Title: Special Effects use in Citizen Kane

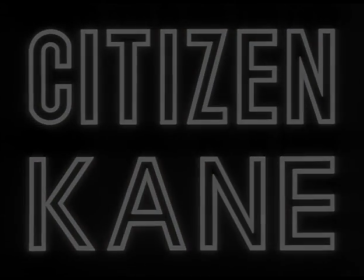[0:11]
Citizen Kane is a 1941 American drama film produced by,
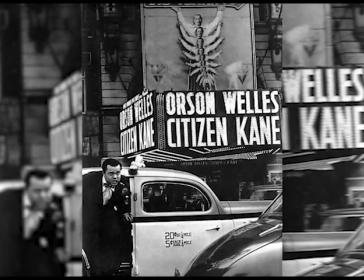[0:16]
co-written by, directed by, and starring Orson Welles. The Picture was Welles' first feature film.
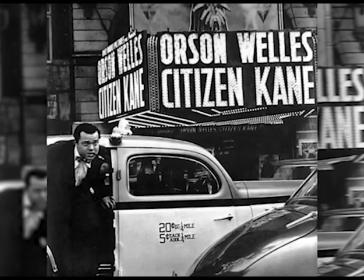[0:24]
It was nominated for Academy Awards in nine categories, an Academy Award for Best Original Screenplay,
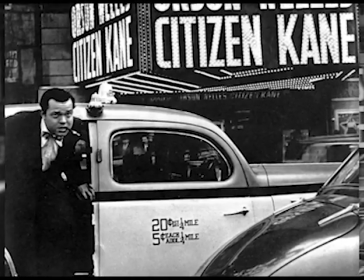[0:30]
and has been voted the greatest film of all time in five consecutive sight and sound polls of critics.
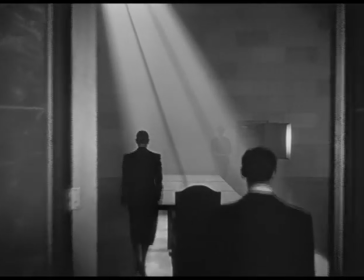[0:36]
Citizen Kane is particularly praised for its cinematography, music, and narrative structure, which were innovative for its time.
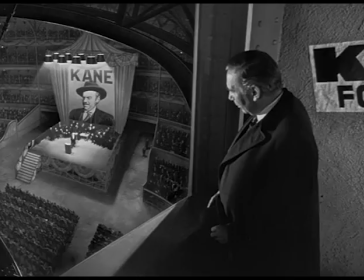[0:45]
Citizen Kane had considerably more special effects work than in most Hollywood films of the era.
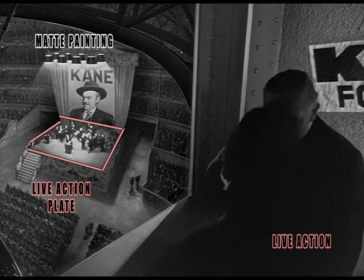[0:51]
There are two reasons for this, one being financial.
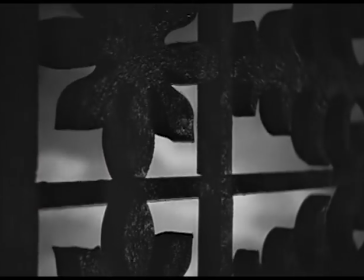[0:55]
Citizen Kane was made on a budget, and for the nature and scope of its subject, every effort was made to keep cost down.
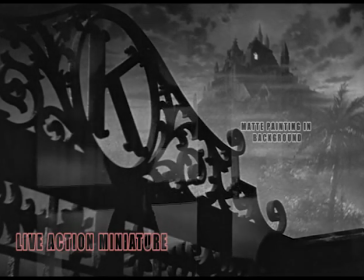[1:01]
Wells' fondness for dramatic hyperbole is another reason for the abundance of many optical effects seen in the film.
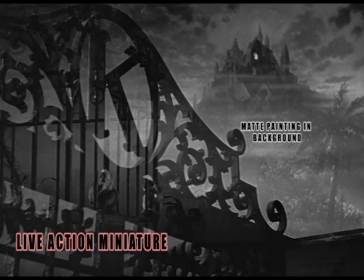[1:09]
Citizen Kane made cinematic advancements on many fronts,
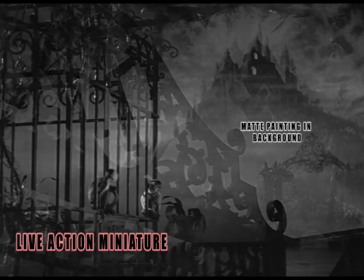[1:12]
and its most significant contribution to cinematography came from the use of a technique known as deep focus.
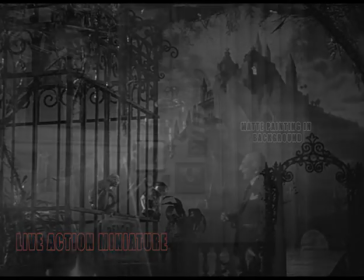[1:19]
Deep focus refers to having everything in the frame, even the background, in focus at the same time,
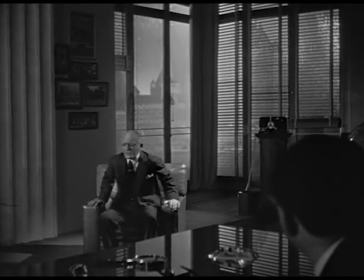[1:26]
as opposed to having only the people or object in the foreground in focus.
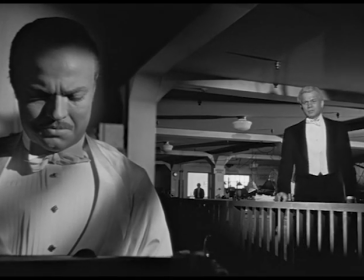[1:31]
The deep focus technique requires the cinematographer to combine lighting, composition, and type of camera lens to produce the desired effect.
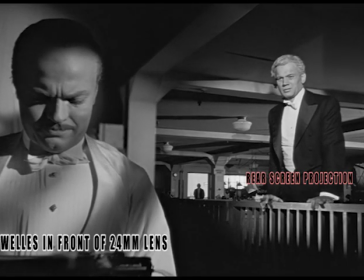[1:40]
With deep focus, a filmmaker can showcase overlapping actions and meisen scene,
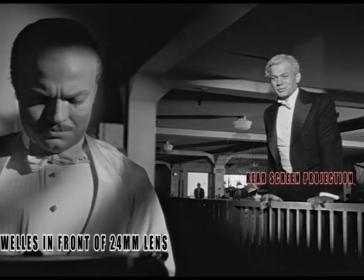[1:45]
the physical environment in which the film takes place, becomes more critical.
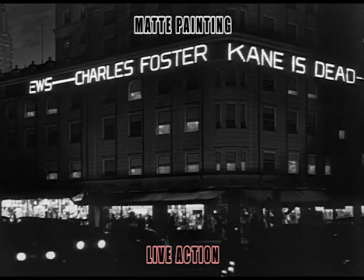[1:50]
Effectively manipulating for deep focus actively engages the whole space of the frame without leaving the viewer confused.
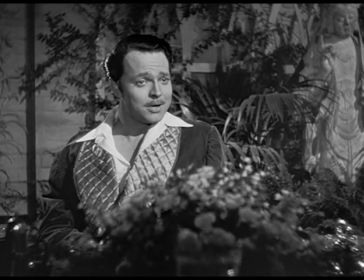[1:57]
Deep focus is more effective in scenes that depict Kane's loss of control and his
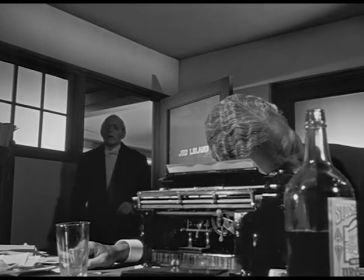[2:02]
personal isolation because it gives the audience a clear view of the space Kane commands,
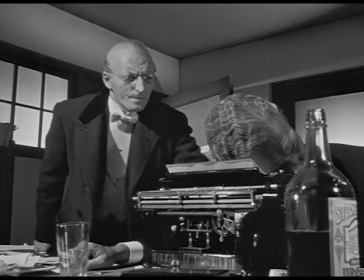[2:08]
as well as the space over which he has no power.
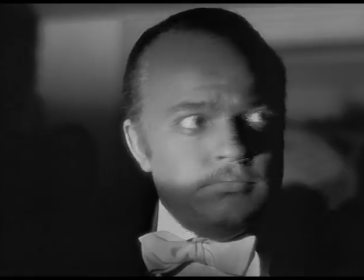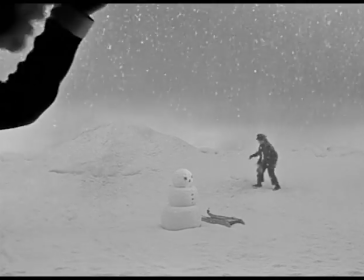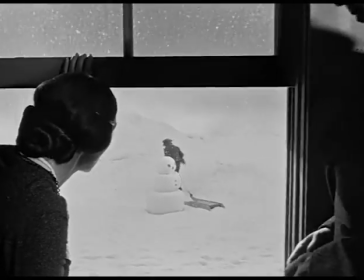[2:23]
In this shot,
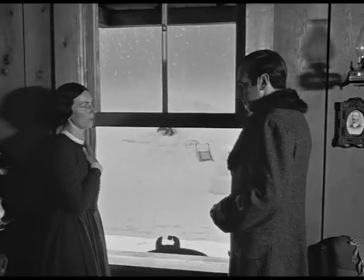[2:25]
director Orson Welles and cinematographer Greg Tolan want to indicate that the object being debated over and signed away is the boy,
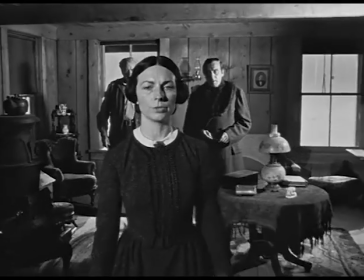[2:33]
or young Kane himself but they want to do so visually with subtlety
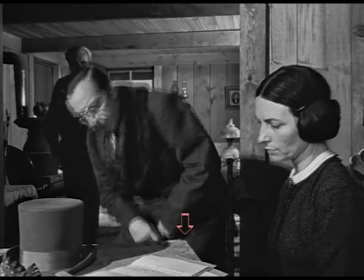[2:39]
the bright white document the contract that seals Kane's fate is in the middle of the frame
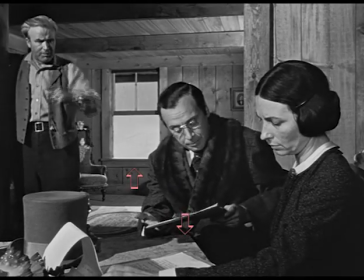[2:45]
below the other bright white spot also in the center of the frame which contains the boy himself playing in the snow by placing these two aesthetically
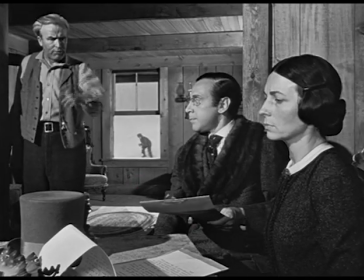[2:54]
similar segments of the image in proximity to one another the filmmakers are
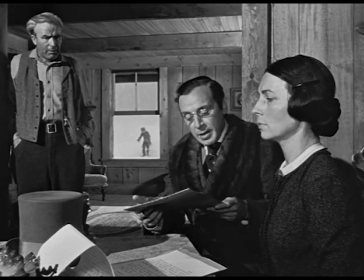[2:59]
urging viewers to notice them and in turn to consider their connection.
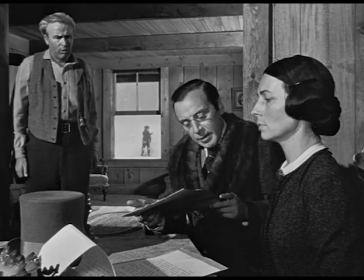[3:04]
By using shot composition, lighting, and deep focus cinematography,
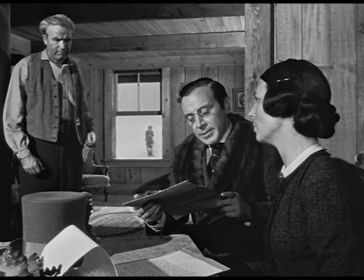[3:09]
Wells and Tolan are creating a visual bridge as well as a thematic link between the boy and the papers that will forever change his life.
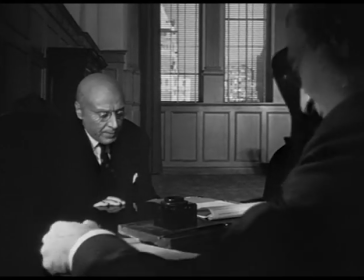[3:19]
During the scene when Charles Foster Kane is signing away his fortune,
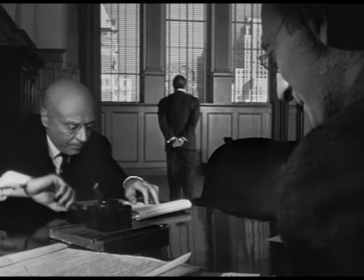[3:23]
he stands and walks away from the camera, toward a bank of windows, and then returns.
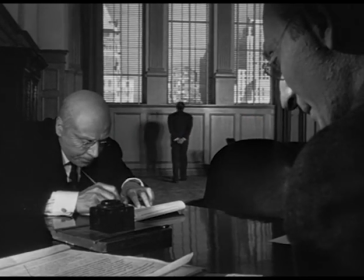[3:29]
At the beginning of the scene, the windows look as though they are at a normal distance from the floor, however,
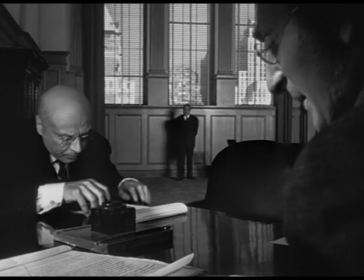[3:35]
as Kane walks toward them, we realize that the windows are actually more than 6 feet from the door.
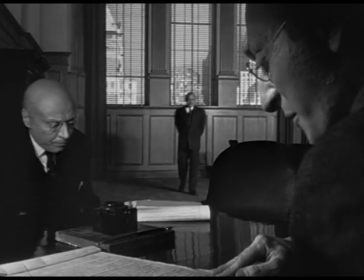[3:41]
When he stands in front of these now enormous windows, he is absolutely diminished.
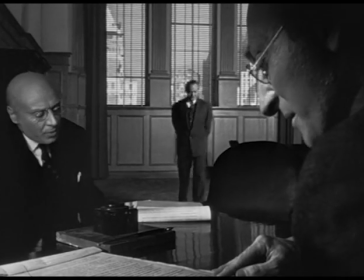[3:46]
Through the use of deep focus,
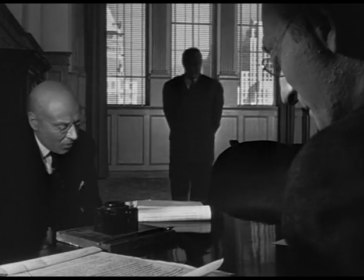[3:48]
Orson Welles is able to keep everything in the shot in focus and illustrate just how defeated and broken Kane is at that moment.
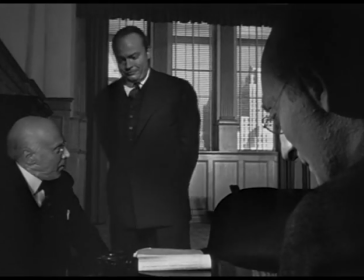[3:56]
The technique makes the meaning of Kane's admission of his own insignificance in that scene
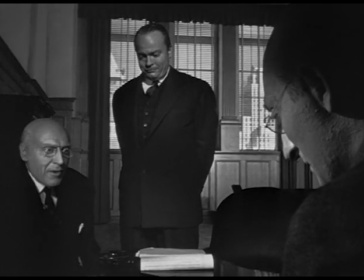[4:01]
in the same way irony or simile or sound devices do in literature.
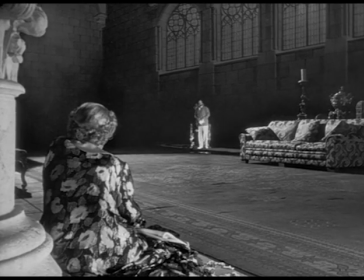[4:09]
In the living room scene, Kane and his wife Susan are in their enormous living room.
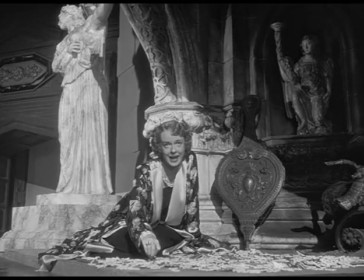[4:14]
Despite the vast distance between them, the deep focus photography keeps both figures in sharp focus,
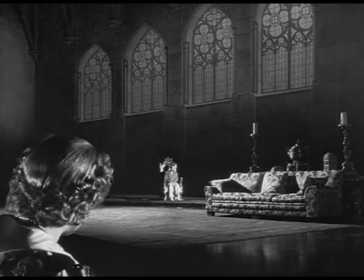[4:20]
suggesting that their separation is not only a physical, but also an emotional one.
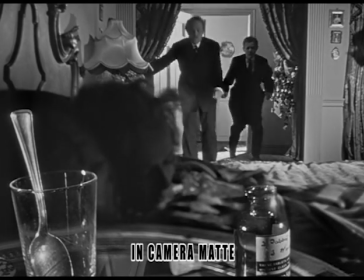[4:27]
Another clever deep focus trick was achieved with ultra-close foreground props filmed against black
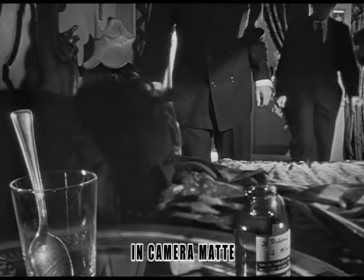[4:33]
velvet in a separate pass and flawlessly combined into the scene as an in-camera mat shot.
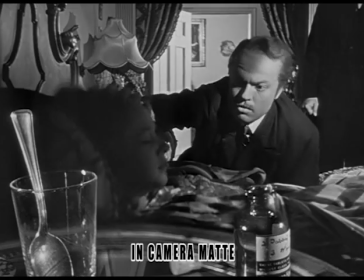[4:40]
One of Greg Toland's innovations of exaggerated deep focus was accomplished with concealed soft
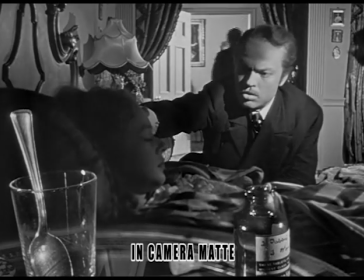[4:45]
split-screen mats. this allowed the foreground and background to be shot separately in sharp focus.
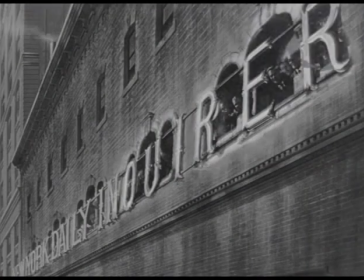[4:52]
It is estimated that as much as 50% of the film required special effects work of one sort or another.
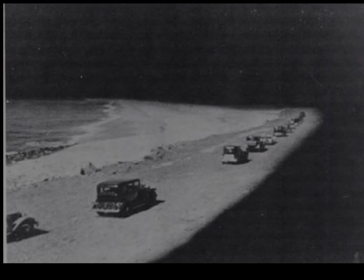[4:58]
In some reels the percentage of optically printed work is as high as 80%.
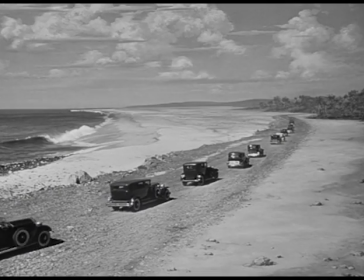[5:03]
Wells used a variety of miniatures and matte paintings to bring the world around Charles Kane to life.
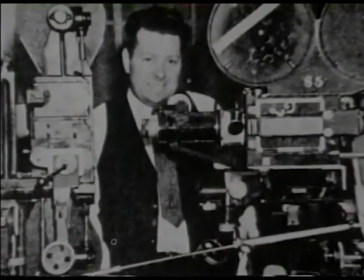[5:11]
Linwood Dunn who worked in optical effects for Citizen Kane introduced Orson Welles to the optical printer, who used it like a paintbrush.
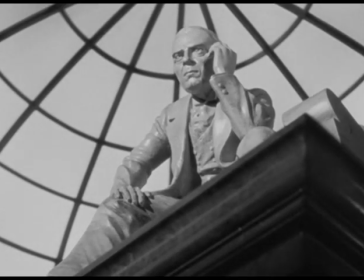[5:20]
In the library scene with the Thatcher statue in post-production,
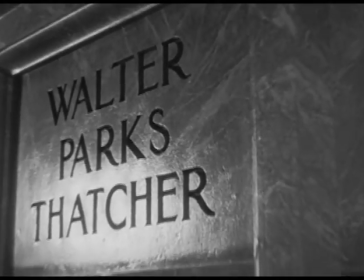[5:24]
Orson Welles decided he would rather start at the top of the statue and pan down on the scene, as if the statue were already there on set.
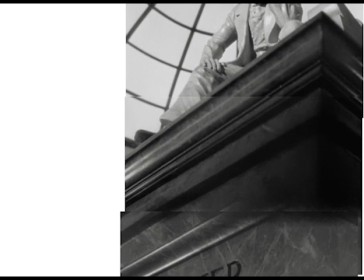[5:33]
Using a two-foot-high statue, Linwood Dunn used the optical printer to make a motorized pan down, which he then combined with a traveling mat.
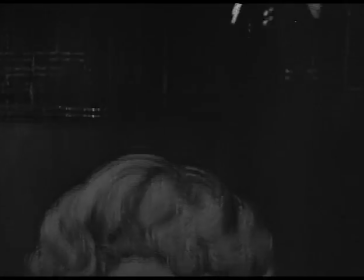[5:46]
Here in the El Rancho shot the camera moves up the side of a miniature nightclub exterior and over
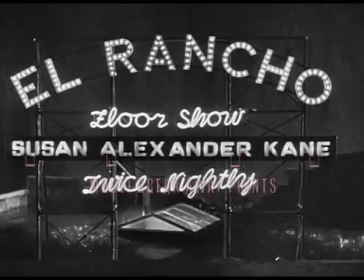[5:52]
the rooftop through the neon sign and then over the roof and down into the club with actors.
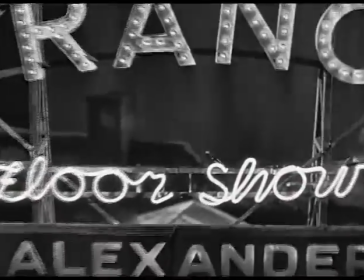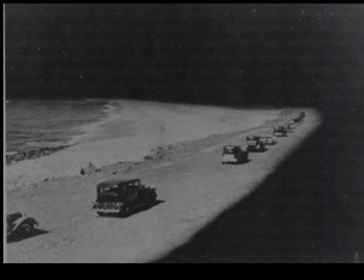[6:05]
For the Florida procession the road and sea were shot at Malibu in California and the mat artists
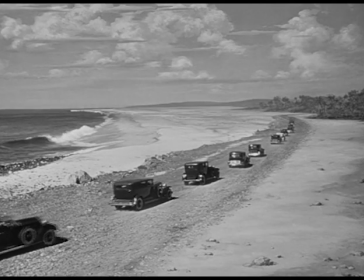[6:11]
removed hilly terrain to the right and painted in a flatter environment as well as adding in the distant scenery.
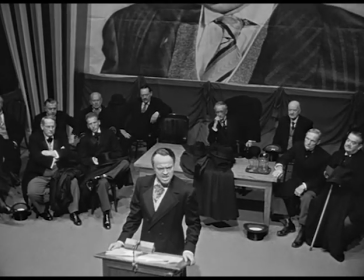[6:19]
During the political rally, the scene was virtually all painted except for the stage.
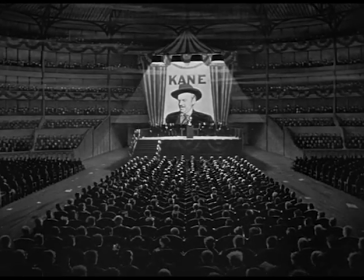[6:25]
Note how the camera pushes in for added realism.
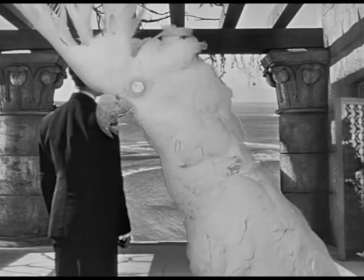[6:30]
In this scene, the setting in the distance is a rear projection plate by Harold Wellman.
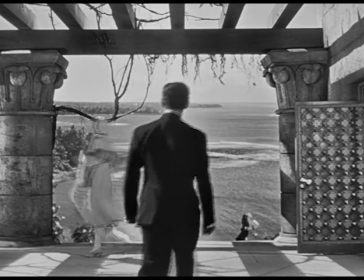[6:36]
The mid ground is live action and the close foreground of the parrot has been introduced through
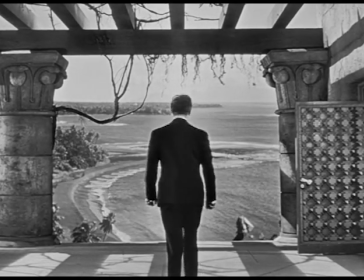[6:42]
a traveling matte process with the transparent bird's eye as a result of a flaw in the matting process.
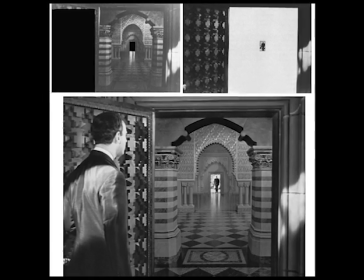[6:50]
Here is arguably Citizen Kane's best matte shot almost all paint
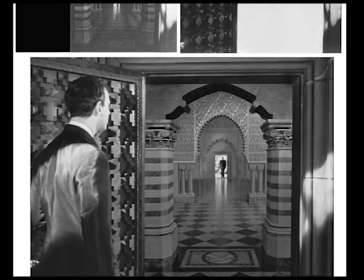[6:55]
even the reflection on the polished floor with the two actors being the only live component.
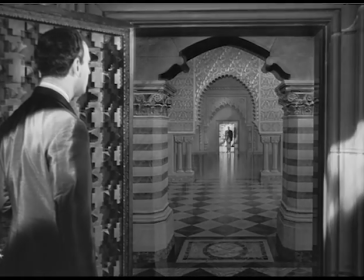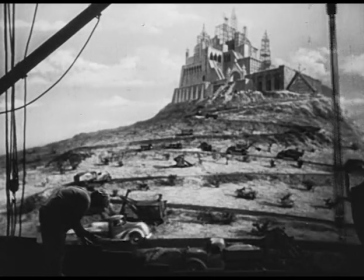[7:06]
Orson Welles also used many miniature sets combined with live-action composites to help bring a level of realism to his
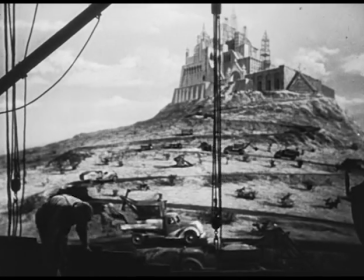[7:13]
seen here combining the painting with a miniature mountainside complete with dozens of stop-motion trucks and machinery.
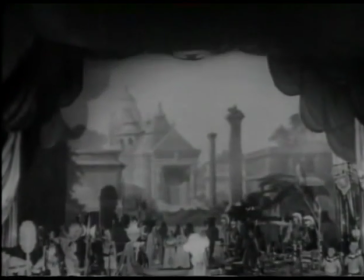[7:22]
Wells' use of deep focus wasn't the only tool applied in his groundbreaking masterpiece.
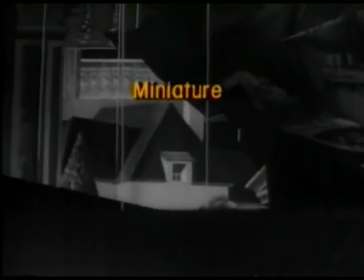[7:28]
Citizen Kane also features masterful staging and beautiful long shots which at the time had never been done before.
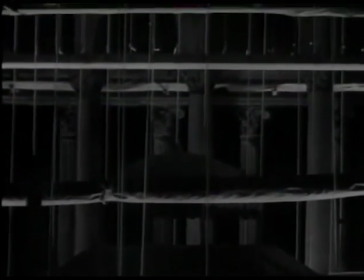[7:34]
As seen in this long shot which takes place during the Opera House, the camera slowly pans up to two men reacting to her singing.
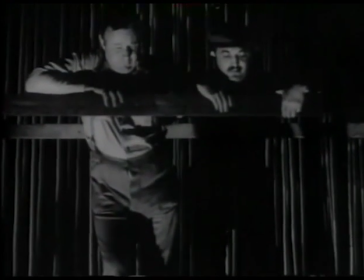[7:42]
This was accomplished by using a split-screen pan from the stage to a miniature, off of the miniature, and finally up to the scene above.
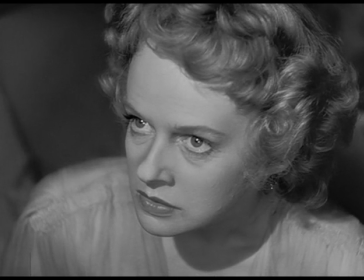[7:52]
Some of the best cinematography is yet seen near the film's climax, where the image dissolves to a stained glass window in Xanadu, Kane's hideaway.
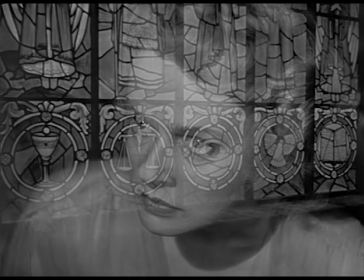[8:01]
We are trained to view such dissolves as nothing more than a way to go from one scene to another, to show that time is passing.
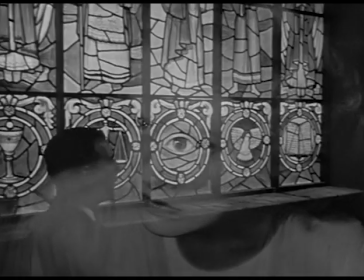[8:08]
But note the progression of the Dissolve's imagery and how it bolsters and comments on the scene.
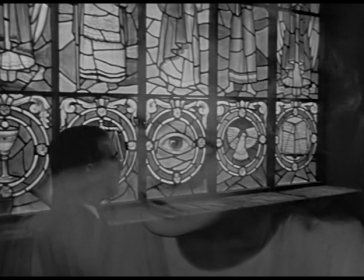[8:13]
How the scales of justice evolve from Susan's right eye, and how an eye evolves from her left. Other images in the window include the bird, the book, and the chalice.